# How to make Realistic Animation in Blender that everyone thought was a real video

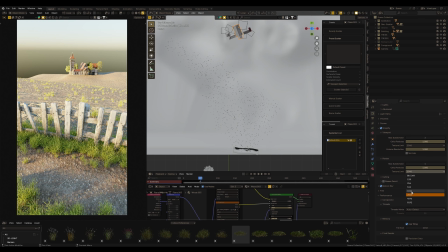[3:56]
Usually I use Simplify in Blender and use a texture limit of 4K, but in this case, as I said,
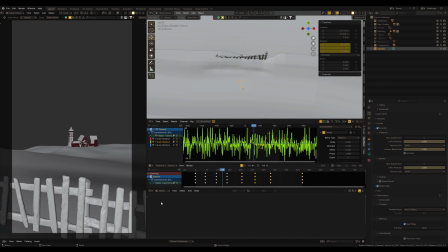[4:05]
the camera moves and it's going to be 1080p resolution,
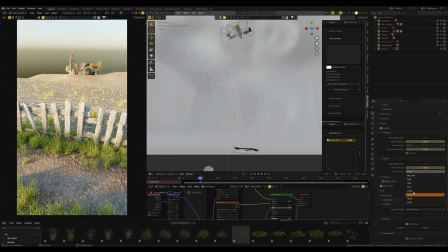[4:10]
I can use a limit of 2K even for foreground objects.
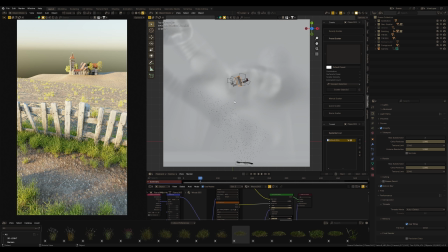[4:15]
But anyways, optimization is so important, especially if we are doing animation. Alright, when we clarified that, let's make an animation.
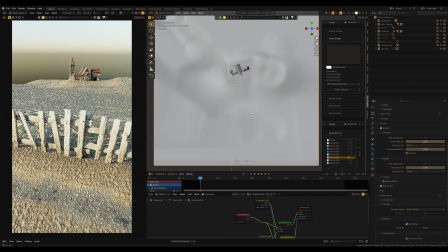[4:24]
So I hide everything from this scene, leave only these main objects to orientate in space.
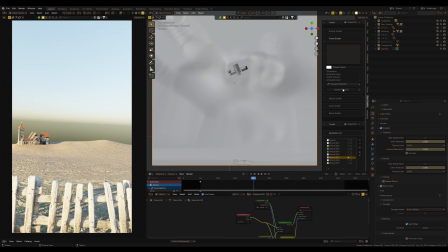[4:31]
And let's work with the camera, because all the secret of realistic video animation are here.
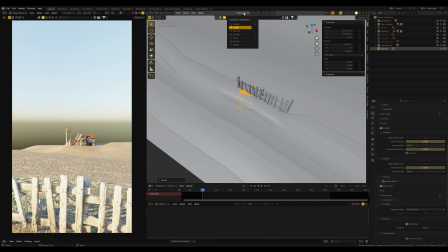[4:38]
First, we need to animate our camera. I also use local orientation, which will help to rotate the camera by axis.
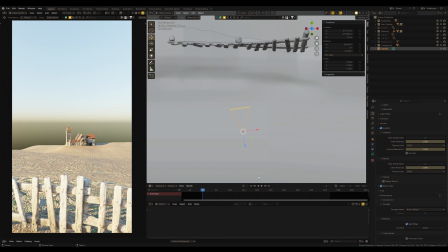[4:46]
So I choose my start point. enable auto keying.
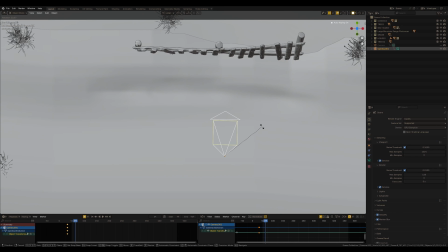[4:51]
In this case, when I rotate the camera, Blender set keys for animation automatically.
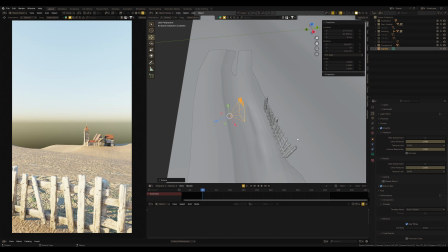[4:57]
So we will start with animation with the rising of the camera.
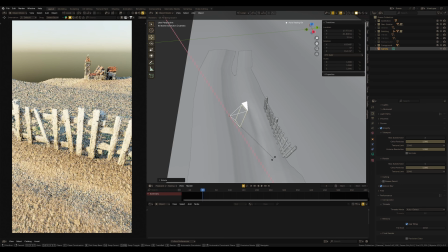[5:01]
I need to rotate the camera by x-axis to see the rod, some kind of like this. Okay, move the playhead and rise the camera.
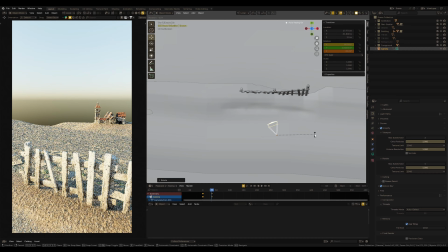[5:14]
Also, we can use another axis to get natural movement of the camera.
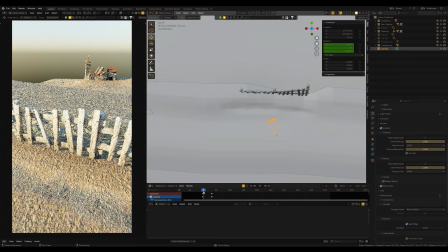[5:19]
Our goal is to imitate realistic behavior when we use a camera to try to capture something.
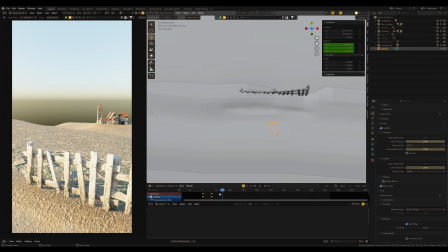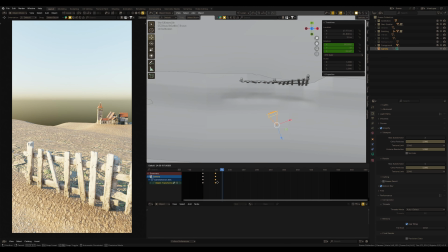Move playhead and again rotate the camera.
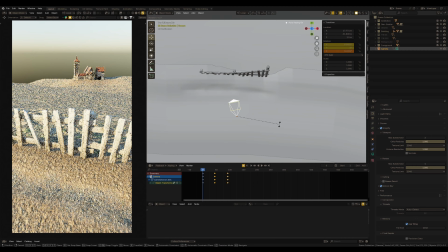[5:43]
Maybe I return to the key points and I want this fence will cover the whole frame, like this.
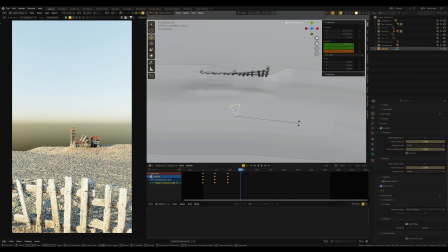[5:56]
Move playhead and now my camera will move a little bit slower than in the beginning. So we rise the camera and start capturing the panorama.
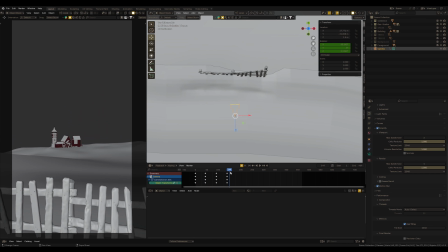[6:09]
I even maybe disable the preview render so it will work faster in the viewport. Move the playhead and rotate the camera and also rotate by other
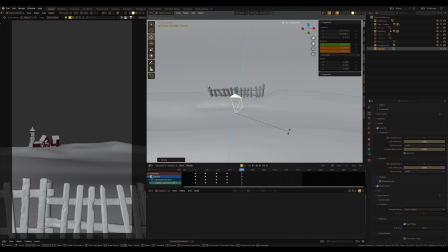[6:20]
axis to imitate like we make a video by hand without any tripods.
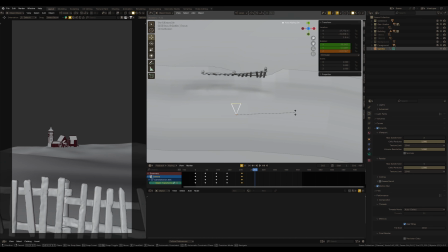[6:28]
Move the camera back.
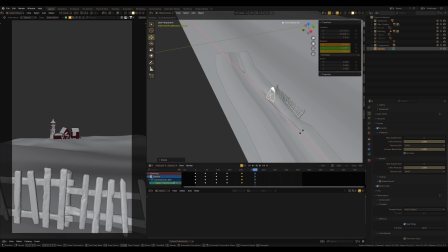And the final frame my camera will move too slowly to show the landscape.
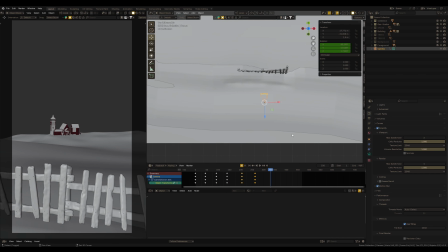[6:42]
Again, rotating using other axis brings more natural movement.
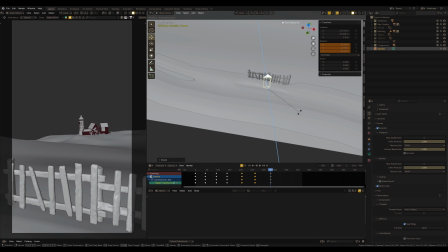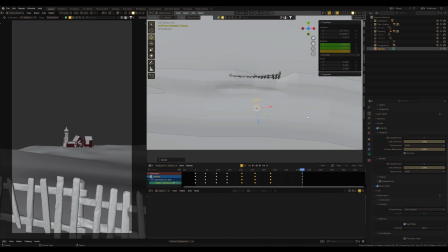[6:59]
And finish our video somewhere here. Play from the first frame. Yeah. Since we try to imitate how we make video by hand,
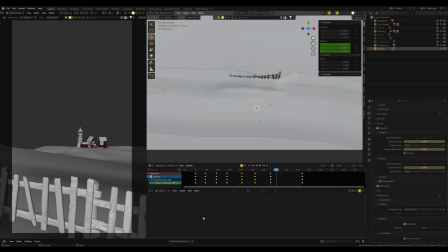[7:18]
for more natural movement we need to add some shaking to imitate the camera shaking like we make in this video with our hand. Despite almost modern cameras and smartphones having stabilization, it's not like a frozen image.
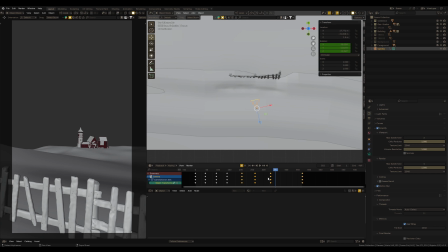[7:34]
Stabilization makes your video smoother and stabilizes the frame a little bit, but it still saves small movements. It's not like completely freeze frame.
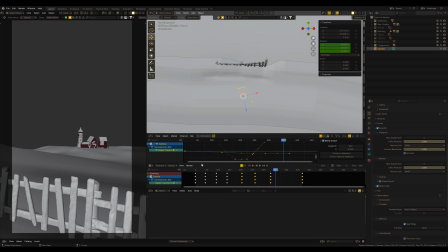[7:45]
So, to make this shake I open Graph Editor and in Y-axis we can add noise filter.
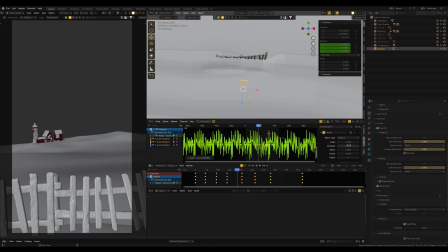[7:55]
Just with a small noise effect.
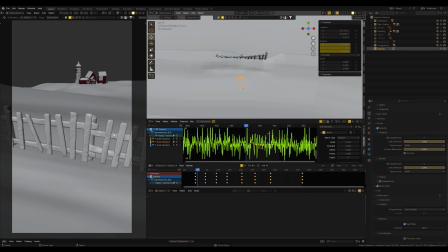[7:58]
It will add such smooth movements as we were shooting video from our hands.
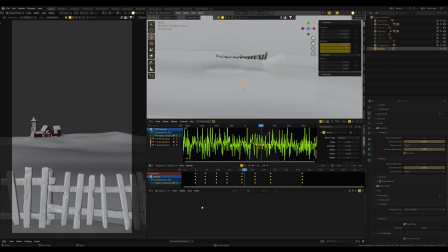[8:04]
Like we take a phone and try moving the camera to observe the scene, trying to show what we saw. So just remember how you usually move your smartphone when capturing the video and recreate this in a Blender.
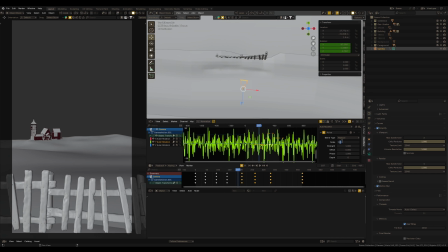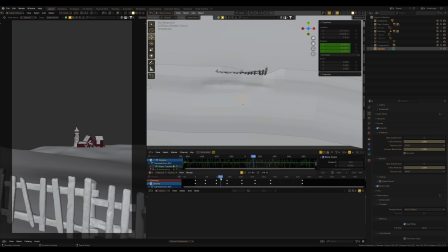[8:27]
So good, and let's pick the hero frame to make a test render. Maybe this one would be great. I also open some objects in this scene.
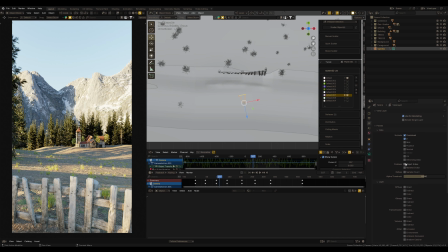[8:40]
I also need to enable the depth render layer and the noise data before doing test render.
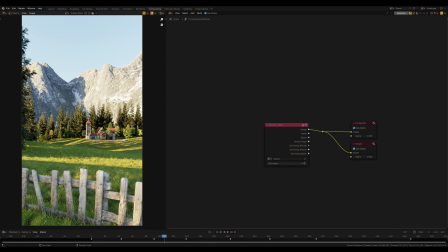[8:48]
Waiting for the render and go to Composting because here we must add another important thing to achieve maximum realism. Because it's not enough just to imitate how we make a video by hand, it's also need to imitate the camera. And first of all, I need lens distortion. Lens distortion allows us to imitate the wide angle of the camera lens.
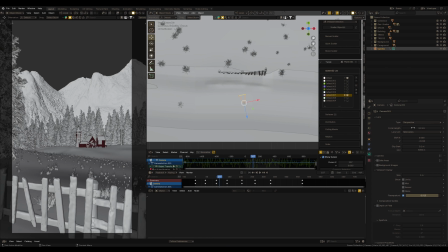[9:14]
I use a 24mm focal length camera in this scene, which is not only related to standard smartphone cameras, it's also considered as a wide-angle lens for the camera, and if you have ever used a real mirrorless or DSLR camera with a wide-angle lens, should know that such a lens is displayed in the distortion of the image along the edges of the frame, and the smaller the value of the lens, the more this distortion we may see on the video. and we add lens distortion. Not too much, just a little bit, because lens distortion is a physically correct effect and we can't avoid such post effects if we want to achieve realism.
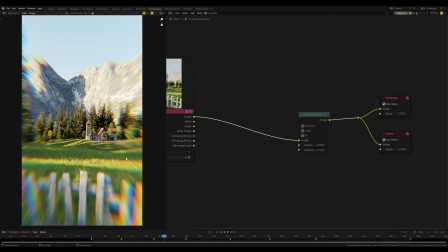[10:02]
Also, we can use chromatic effects, but usually these effects algorithms remove well, and in this case I don't want to use this, but keeping in mind that also works on realistic images well. As you remember, I saved the depth render layer, and now we can use this. I add map range node and connect this node depth, but from the noise data. Let's select some depth range to cover the mountain and some part of the forest.
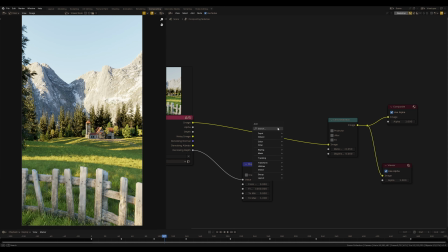[10:40]
Maybe like this. And to use this information I need mix color node added to the render.
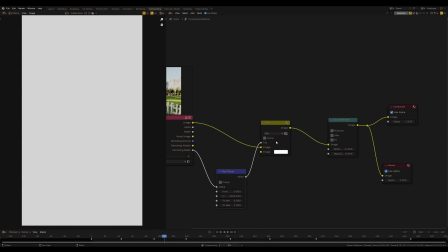[10:49]
Use this map range as a factor. Just clamp it.
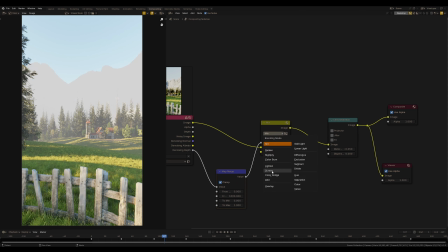[10:55]
And changing the blending mode to screen, let's set some color.
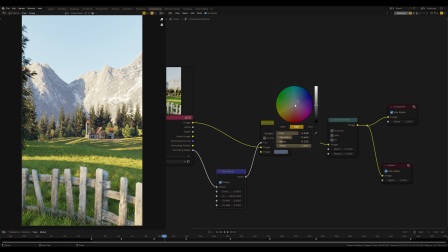[11:03]
Maybe some bluish color like air perspective, you know. It's really far away from the camera and this air perspective will be visible pretty clearly. It brings even more depth to the scene, but using compositing and without any volume fog. Also, we may do some color correction here.
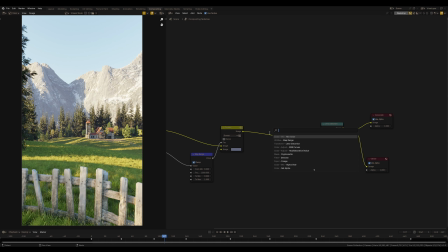[11:26]
I will be using DaVinci Resolve for final post-production, but if you want to use only Blender, it's possible to make some color corrections here in compositing. I can use hue correct for color correction, for instance, rising a little bit of yellow color.
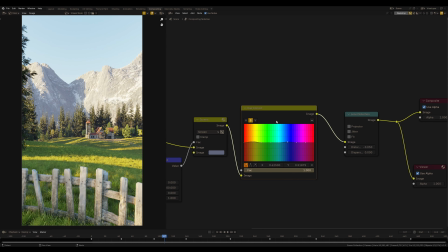[11:48]
Also blue color. Not too much, just to emphasize color details. Also, I often use RGB curves. I would say all these nodes also works in your camera with algorithms. You do not notice that because it's happened on the fly.